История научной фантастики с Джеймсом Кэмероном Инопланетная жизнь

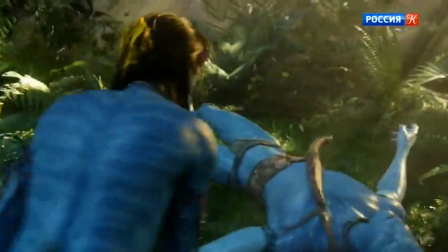1986s
Мы не раз её слышали и видели, но я должна была вернуться к прошлому. Для меня, как для творческого человека, создание этого персонажа было нелёгким испытанием.
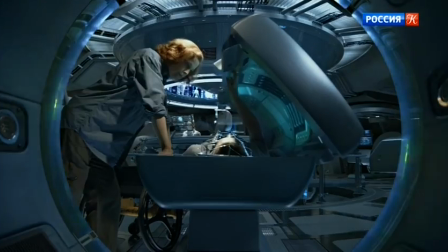2003s
Я играла Грейс, человека.
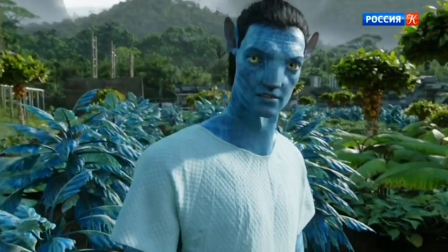2007s
Ей нравилось ходить в облике Нави, жить на их планете по их правилам.
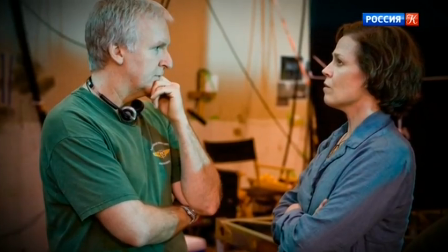2014s
Джеймс Кэмерон изобрёл Пандору, местных жителей,
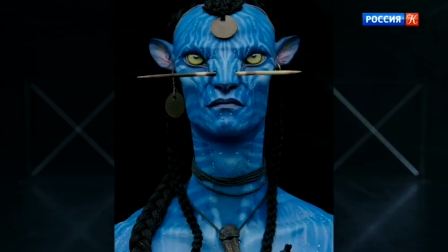2020s
Нави и ряд других потрясающих видов.
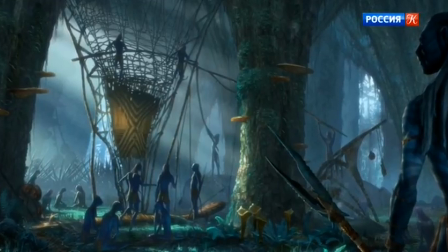2026s
Их первобытное общество колонизирует корпорации, даже не страна.
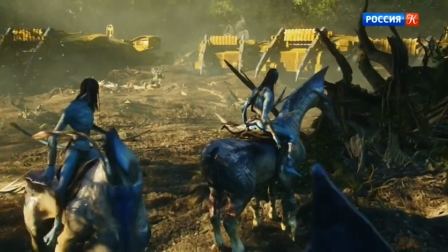2034s
Это мощная картина, потому что она отражает многие века человеческой истории по всему миру.
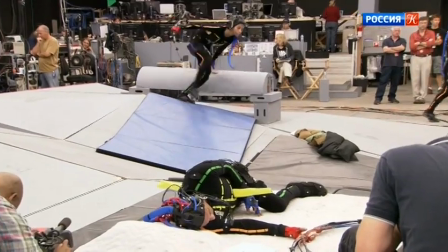2046s Нет!
Когда мы снимали эту сцену, Джим просил нас предать ей глубины. Мы плакали над упавшим деревом, но нам не хватало чувств. Это дерево не ваш дядя, не дедушка, не мать.
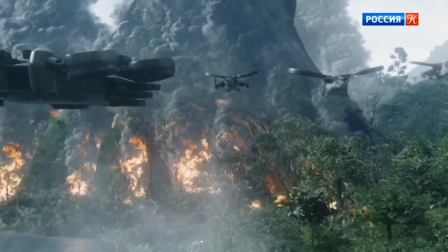2061s
Это продолжение вас самих.
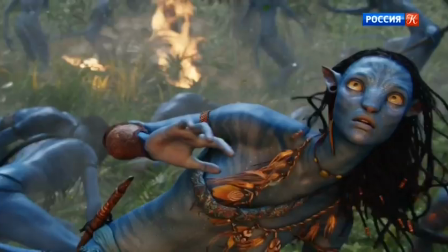2063s
Ему не хватало мучений, чтобы показать неправомерность человеческих действий и то, что им не место на этой планете. К этому моменту мы все стали наполовину на Ви. В этой сцене пропадает какое-либо родственное чувство к людям.
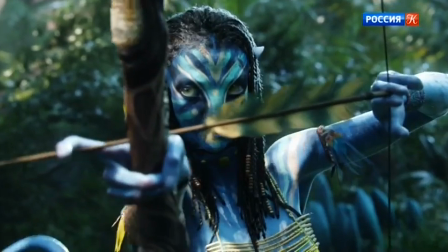2081s
Мы больше не испытываем к ним сочувствия.
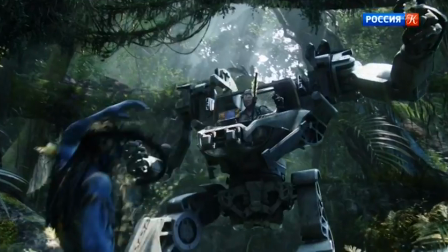2088s
Мне кажется, тех, кто пишет научную фантастику, что-то злит или расстраивает в культуре или политике.
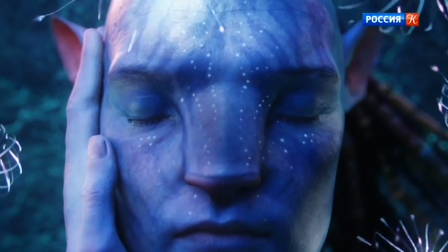2098s
И они хотят осветить эту проблему, которая приводит их в отчаяние. После близких контактов появился инопланетянин. Как по мне, это близкие контакты два, более личные. Да, согласен. Ты взял множество идей из фильма о первом контакте и поставил семью в центр повествования. Я задумывал его не как фильм об инопланетном, а как историю о разводе моих родителей. Понятно. Я начал писать историю. Не то чтобы сценарий, а история о том, каково это, когда родители разводятся и уезжают в разные штаты. Когда я снимал «Близкие контакты», и мы дошли до сцены, в которой маленький пришелец выходит из главного корабля и делает жест Кадали, обращаясь к Франсуа Трюфо, всё встало на свои места. Я подумал, минутку, а что было бы, если бы пришелец не вернулся на корабль, если бы он остался, или заблудился, или случайно оказался на земле? Да. Что произойдёт, если ребёнок или семья, переживающие развод, заполнили бы пустоту в душе благодаря новому инопланетному другу? Да, именно.
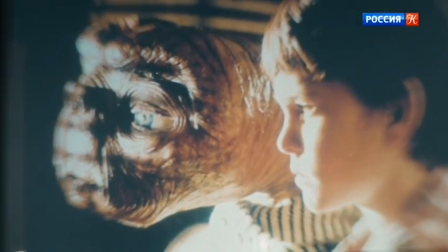2168s
Одно из самых ярких воспоминаний о фильмах про пришельцев – это просмотр «Инопланетянина» по сценарию Мелиссы Мэттисона. Она призналась, что изначально в сценарии не было сцены, где он умирает. Но когда умер мой отец, её это так впечатлило, что она решила изменить сценарий для меня и всех детей,
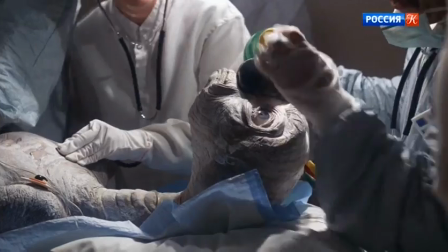2191s
переживших утрату, и сделать историю более эмоциональной.
Мама!
Спилберг хотел, чтобы персонаж инопланетянина вызывал как можно больше сочувствия.
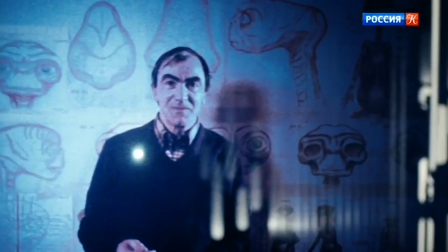2204s
Он попросил дизайнера Карла Рамбальди посмотреть на фотографии пожилых людей времён Великой депрессии и определить, почему они вызывают сочувствие и выглядят мудрыми и печальными. А потом сказал, и добавьте немного Эйнштейна. Мне было важно, чтобы его лицо завоевало уважение и симпатию зрителя. Мне был нужен немиловидный персонаж, при виде которого весь зал в унисон ахнет. Этого я совсем не хотел.